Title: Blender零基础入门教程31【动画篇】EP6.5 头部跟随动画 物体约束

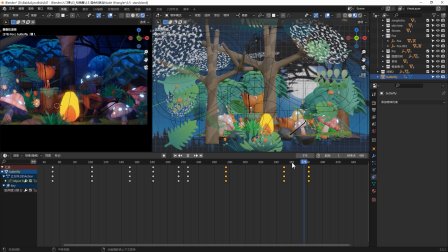[7:55]
我把这个382帧的这个蝴蝶呢往这个斜上方过去点然后打关键针然后你再播放看一下你看这个时候虽然它也会跟着这个蝴蝶走但是它不像那种它是这样仰头的它不像刚才那种一下子翻过来
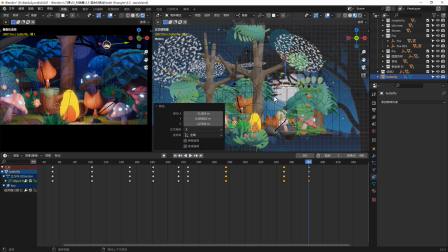[8:08]
但这个老是这个混脑神对着这个镜头也不太行啊我还是把这个382帧的这个蝴蝶来往前挪一下哈
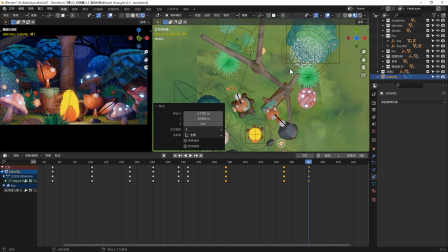[8:16]
挪到前方啊到这个位置我们可以爱打一个跟前前把它覆盖
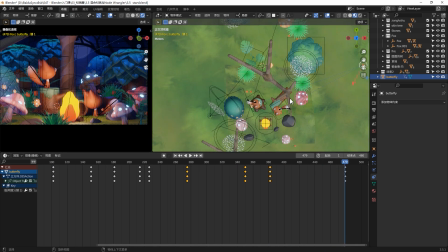[8:21]
好到479帧的时候呢就是下一帧的时候呢我想让这个快速定位到这一件哈
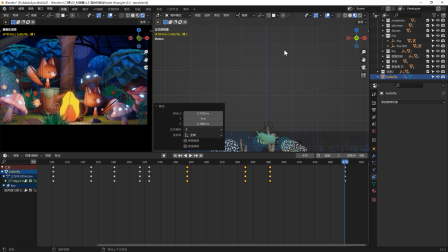[8:27]
然后我们把这个蝴蝶我把它还是往前面走吧就是尽量让咱们的狐狸呢最后一个动画结束的时候呢它能够盯向镜头好我们把它往下拉一点然后I打关键圈好我们播放看一下
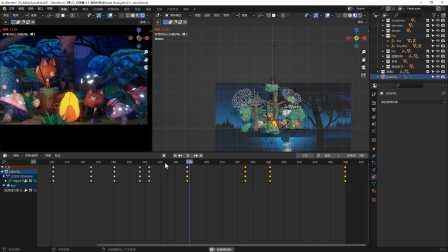[8:42]
到这边来然后又飞过去然后它又飞到这个这边上去你看头没有转然后飞出镜头然后两只小狐狸慢慢的看向镜头
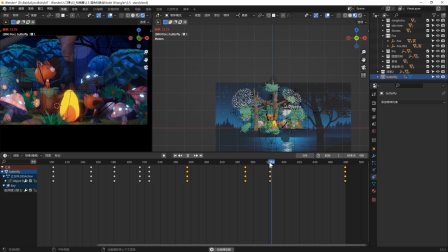[8:59]
对吧我觉得这个是对的这个大概的曲线我们已经做好了之后我们来给它加一些细节比如说我们给它增加一个
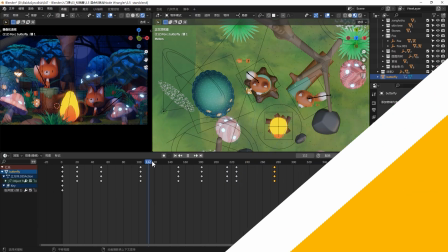[9:06]
狐狸钉这个蘑菇然后把这个蘑菇点亮的动画好这个蝴蝶落到这个蘑菇的位置大概是在第151帧
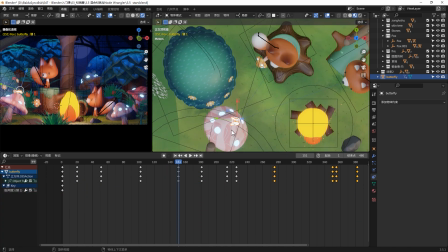[9:14]
就差不多这个位置就可以了我们到这里来然后把这个蝴蝶稍微往下挪一点
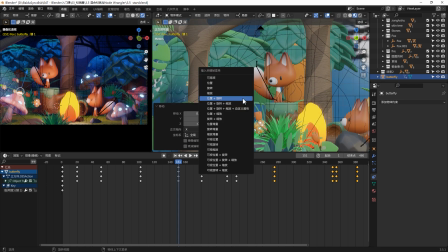[9:20]
让它挨一下咱们这个蘑菇然后挨打关键针好我们再往前挪几针然后把它稍微抬高一点点
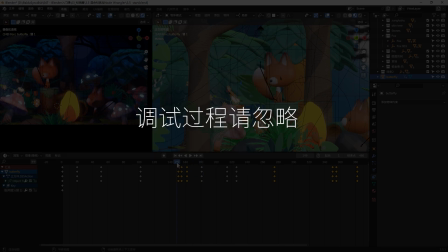[9:27]
挨打关键针好这个反复调试的过程我就会省略跳过我就给大家直接展示一下这个蝴蝶最后是怎么飞的大家可以按照这个作为参考去让你的蝴蝶飞起来
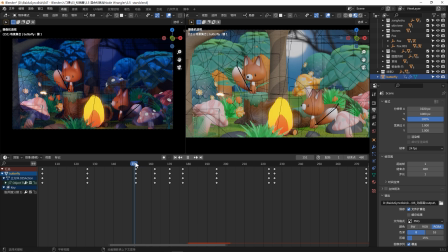[9:37]
好,大概是这样的我们大概是在152帧的时候你看我让蝴蝶飞到这个蘑菇的上方没有挨着好,到162帧的时候让这个蝴蝶跟蘑菇贴贴然后到170帧的时候我让这个蝴蝶又飞起来
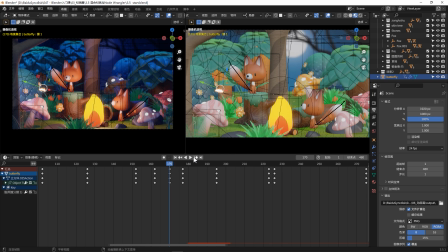[9:53]
又抬高了一个距离然后到节点这个到170帧时候又让跟蝴蝶贴贴然后下一帧到195帧的时候我让蝴蝶再飞高了一点这个明显就飞高了嘛然后呢我们继续到123针的时候呢
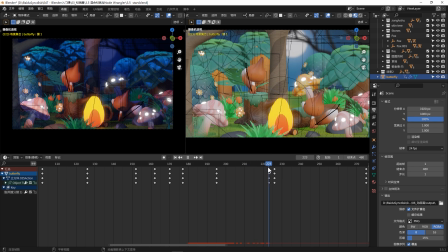[10:08]
就是从这飞到223针的时候你看它就飞到这个树的这个上面了
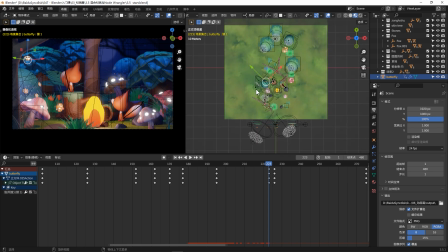[10:13]
我从这边给大家看一下富士图大概飞到这个位置
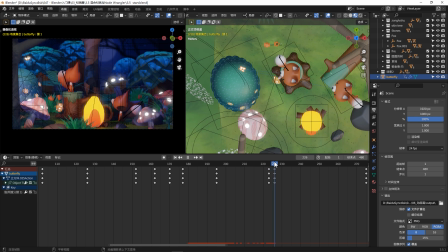[10:19]
然后这边走几针之后26针我让它转了个头好接着往前走走到第275针好这个护理就飞到了这个石头跟这个火这个尖细的地方然后比这个护力稍微高一点点然后279的时候我让它转了个头好我们继续往前走
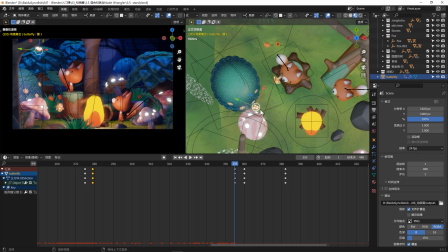[10:37]
走了大概355针的样子的时候然后飞到了这个树跟蘑菇这个夹角的地方就比较高了啊在这个位置好它是从这边飞过来了哈275针的时候在这个位置然后279转了个头
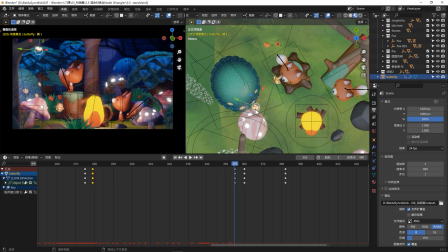[10:52]
然后到355针的时候呢它又飞到了这个地方就是在这个夹角比较高一点然后360帧的时候转了个头然后382的时候呢它飞到了这边
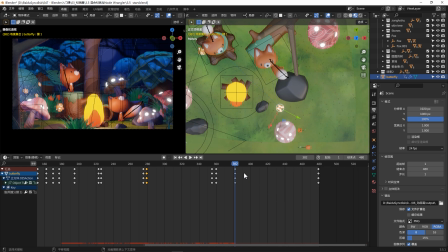[11:06]
它其实已经飞出了咱们这个摄像机它飞到了这个地方它比较高了好我们到480帧的时候呢就蝴蝶我让它一直往前飞
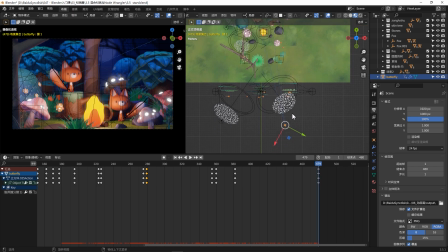[11:14]
目的是让这两个小蝴蝶的头呢转向摄像机啊我的蝴蝶的大概的飞行路径是这样子的
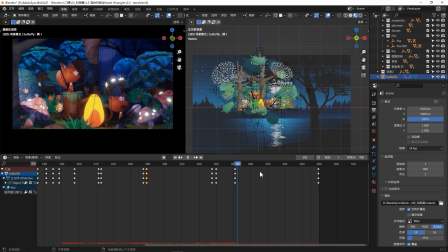[11:21]
因为中间是调试的过程嘛我觉得没有必要再展示出来大家按照这个去打关心针就好了接下来我们来做那个蘑菇点亮的材质动画
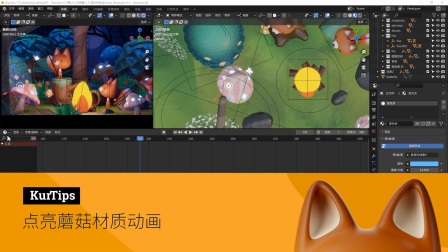[11:28]
好,我们首先选中咱们蘑菇上面的一个亮点然后我们在这边拉出来一个小窗口然后把这个窗口变成着色器编辑器
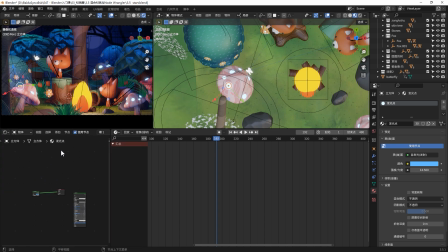[11:36]
然后按下N把这个侧边栏隐藏掉好,我们来看一下咱们这个材质的这个发光点它的材质节点是什么样子这个我们不要了,X把它删掉我们看一下,它只有两个节点构成了一个自发光节点和一个输出节点
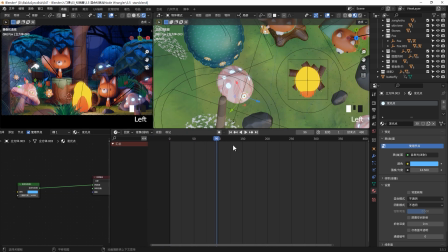[11:50]
好,我们来看一下我们用哪个参数来控制这个蘑菇这个灯泡的亮度好,我们调一下这个节点的这个自发光节点这个强度
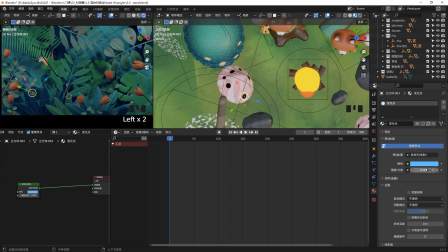[11:58]
我们改成0看一下然后改成0的时候它是完全不发光所以黑色的就肯定不行我们还是改回到1